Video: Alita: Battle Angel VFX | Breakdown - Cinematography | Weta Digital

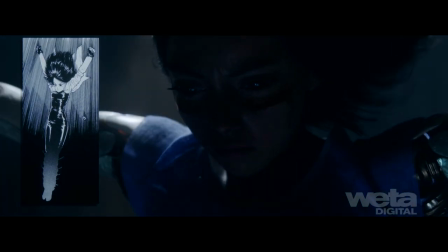[0:00]
The Underworld fight is the embodiment of live action manga. We created dramatic lighting,
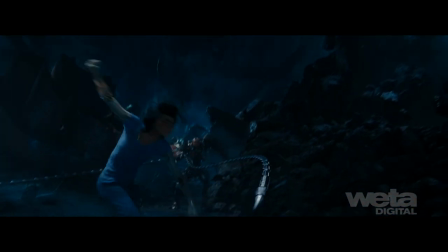[0:05]
dynamic camera motion and speed ramps to emphasise key poses and story beats directly from the iconic hand drawn 2D cells of the source material.
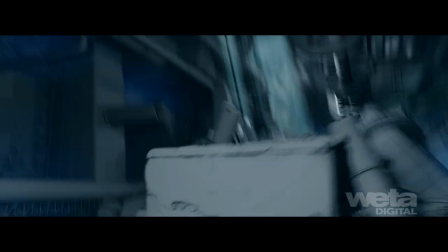[0:15]
We built a detailed, fully contiguous environment that allowed us maximum flexibility with fight choreography and virtual cameras.
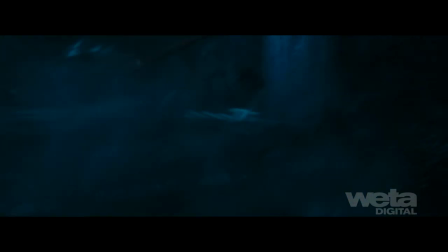[0:21]
Our FizzLite and Fizz camera tools were used to mimic practical cinematography with accurate tungsten temperature, depth of field and in camera white balance shifts.
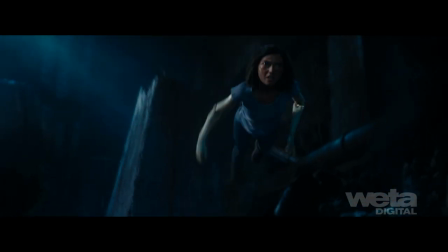[0:29]
Proprietary very speed tools meant animators could fine-tune the stylized action on
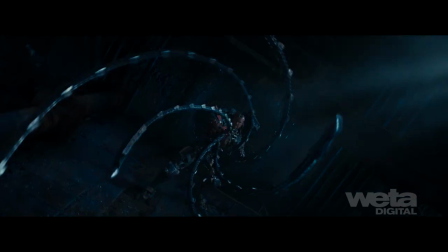[0:34]
top of the performance capture in extreme slow motion while simulation artists worked in real time.
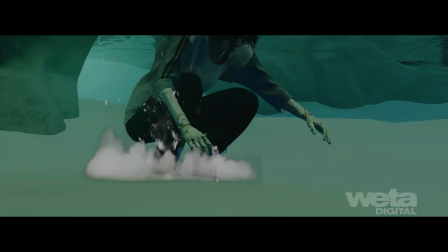[0:40]
Great care was taken to shape the underwater sequence.
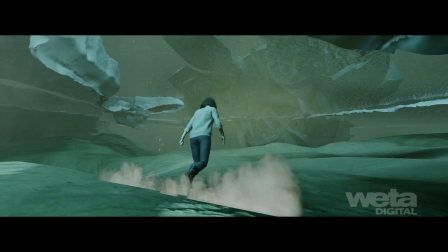[0:43]
Depth driven color changes and caustics on the lake bed were created by accurately calculating sunlight paths refracted by the lake surface.
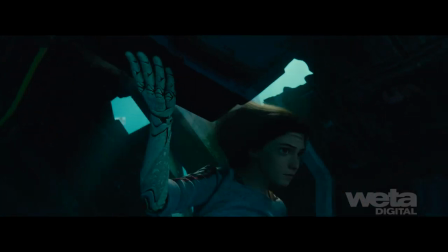[0:50]
We created a sense of murkiness to add mystery and tight close-up camera work to reveal the ship to the audience in the same way Alita experienced it.
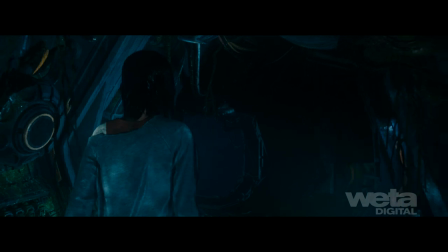[0:56]
We composed the lighting inside the ship to invoke a sense of uncertainty as the ship recognizes Alita's presence and begins to boot up. To convey the feeling of an enclosed, overgrown environment, digital gobo grids were created to throw patterned shadows onto Alita and add drama to the scene.
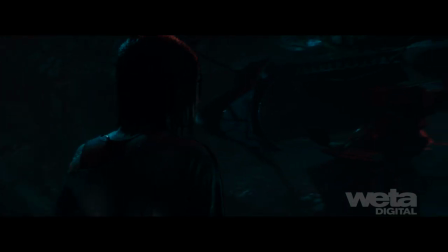[1:11]
We added a red signal and used underlighting combined with inset lighting to create tension.
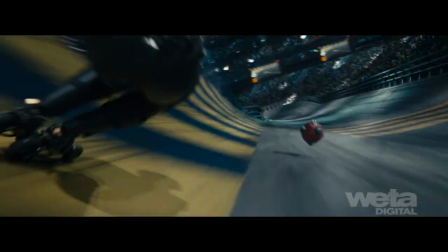[1:18]
The Multiple Tryouts is a fast-moving, high-octane action sequence that was almost entirely CG.
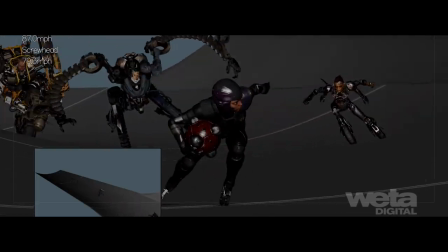[1:23]
We initially choreographed the cameras to mirror Formula One using multiple views ranging from POV, dynamic spider cams and embedded lock offs.
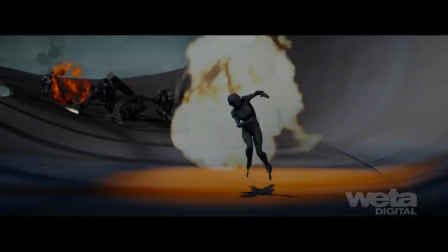[1:31]
We then leveraged the freedom of the virtual camera to add more dynamic, accelerated moves to match the energy of the animation.
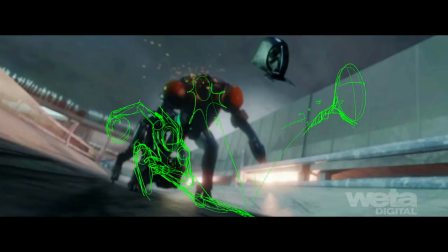[1:37]
Working from storyboards and script pages, animators keyframed action vignettes with strong silhouettes, posing and line of action.
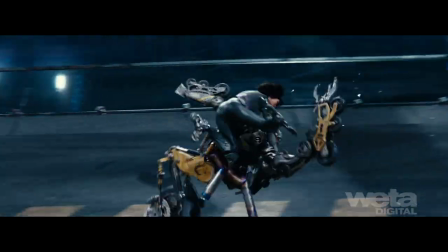[1:46]
Finally, using stadium-style lighting as the base, we arranged discrete lights per shot to create a pulsing effect for a more frenetic feel.